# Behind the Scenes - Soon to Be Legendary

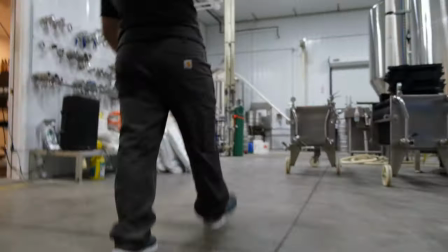(0:04)
Soon To Be Legendary is a short documentary film about War Horse Brewing Company which is
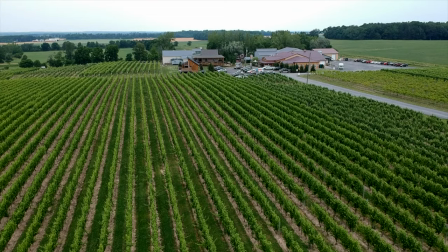(0:11)
located and is part of Three Brothers Winery and Estates located in the Finger Lakes region of New York. My name is Nick Farrell and I'm the producer of Soon To Be Legendary and this is a behind-the-scenes look at the documentary.
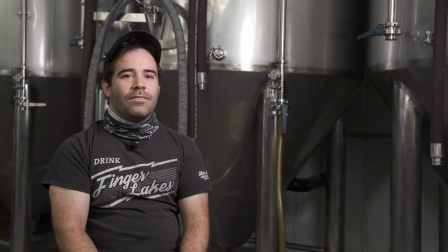(0:26)
The film talks with John, Pete and Garrett, the masterminds behind War Horse Brewing.
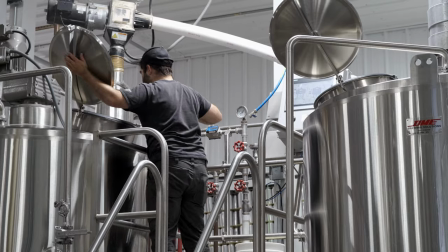(0:33)
It's tough to show a full day in the brewing process. One day of brewing double batch was 10 hours.
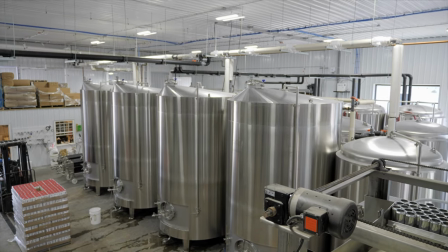(0:41)
Shooting in the brewery was a little bit of a challenge just because of its sheer size.
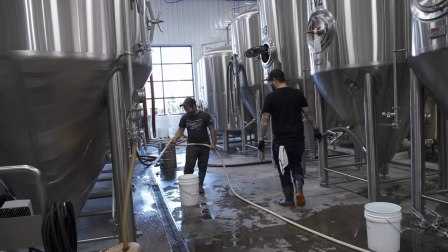(0:46)
There was always some sort of water on the floor that you could slip on. There were tubes and hosing running everywhere.
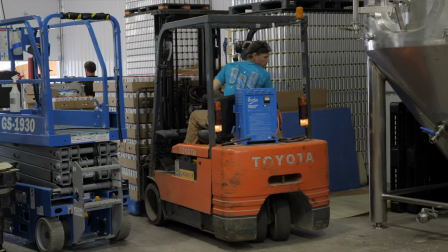(0:54)
Plus the brewery is not really designed to be sound and microphone friendly.
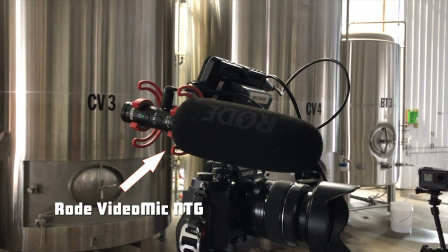(1:00)
So for this shoot we used four different microphones. We used the brand new Rode Video NTG, the Rode Video Micro,
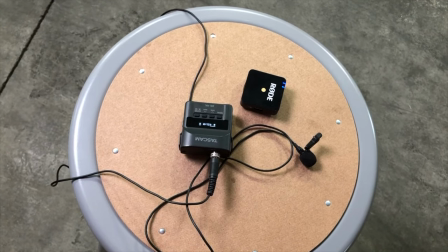(1:09)
the Rode Wireless Go, and then as a backup microphone just in case we used the Tascam DR-10L.
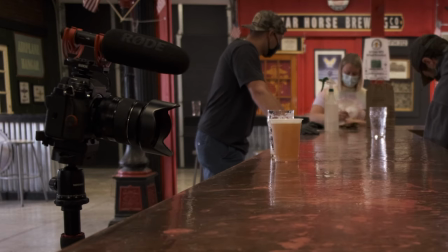(1:17)
We used Fujifilm cameras to film the documentary.
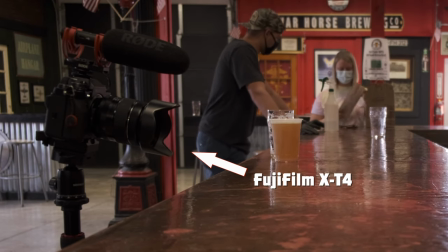(1:20)
The main camera was the X-T4 and that covered the wide shots on the interview in all of the b-roll.
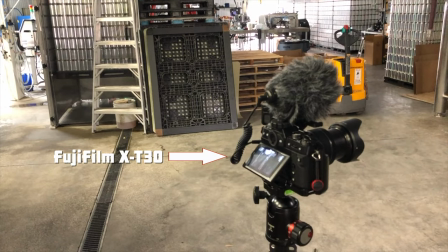(1:27)
The Fujifilm X-T30 was used for the close-up shots in the interview.
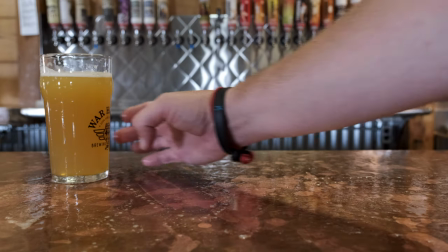(1:32)
The idea for the title credit was sliding a beer glass across the
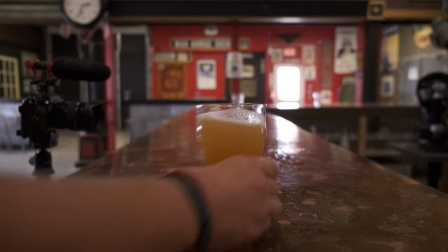(1:37)
bar and that as it slid across it would reveal the title of the documentary.
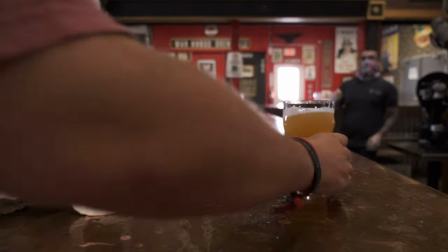(1:42)
Well the surface was not what I thought it would be or hoped it would be. It was like a hammered copper.
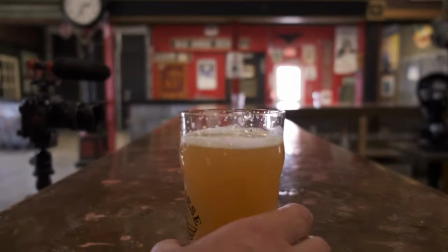(1:48)
So we tried a few different ideas. We tried just sliding the glass across first to see how it slid.
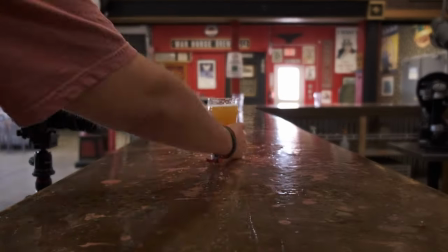(1:54)
Then we tried putting water down and then pine saw was next.
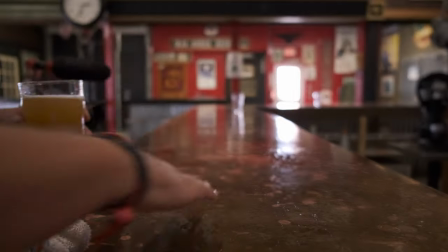(1:58)
Finally we settled on just throwing a little bit of dish detergent down and that eventually helped the glass slide easier across the bar.
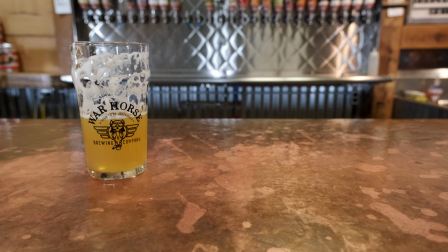(2:07)
The idea for the end credits is to have the beer go down in the glass and every time the beer went down a new credit would appear.
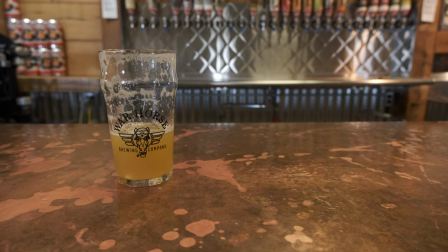(2:15)
At first we tried to simply just pick up the beer glass and take a sip and then put it exactly down in the same spot it
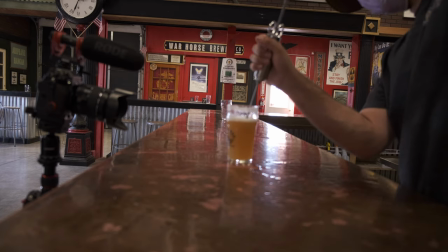(2:23)
looked okay but it didn't look the way we wanted second we try to use a food injector but once you pulled the beer out it actually kind
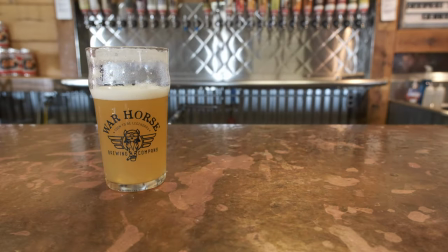(2:30)
of quickly ran out so we had to scrap that and then come back after we went out and bought a turkey baster the turkey baster actually worked great
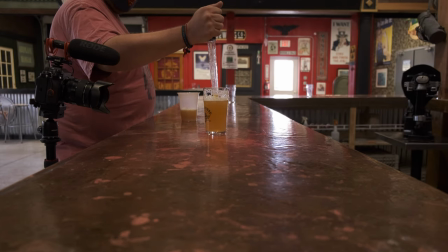(2:38)
because not only did it pull beer out of the glass and not come out of the turkey baster but it left some nice lacing on the glass as the beer went down. I hope you enjoyed this behind-the-scenes look at some of the techniques and tricks that we use to shoot soon to be legendary. And remember get out there, support local, and drink beer.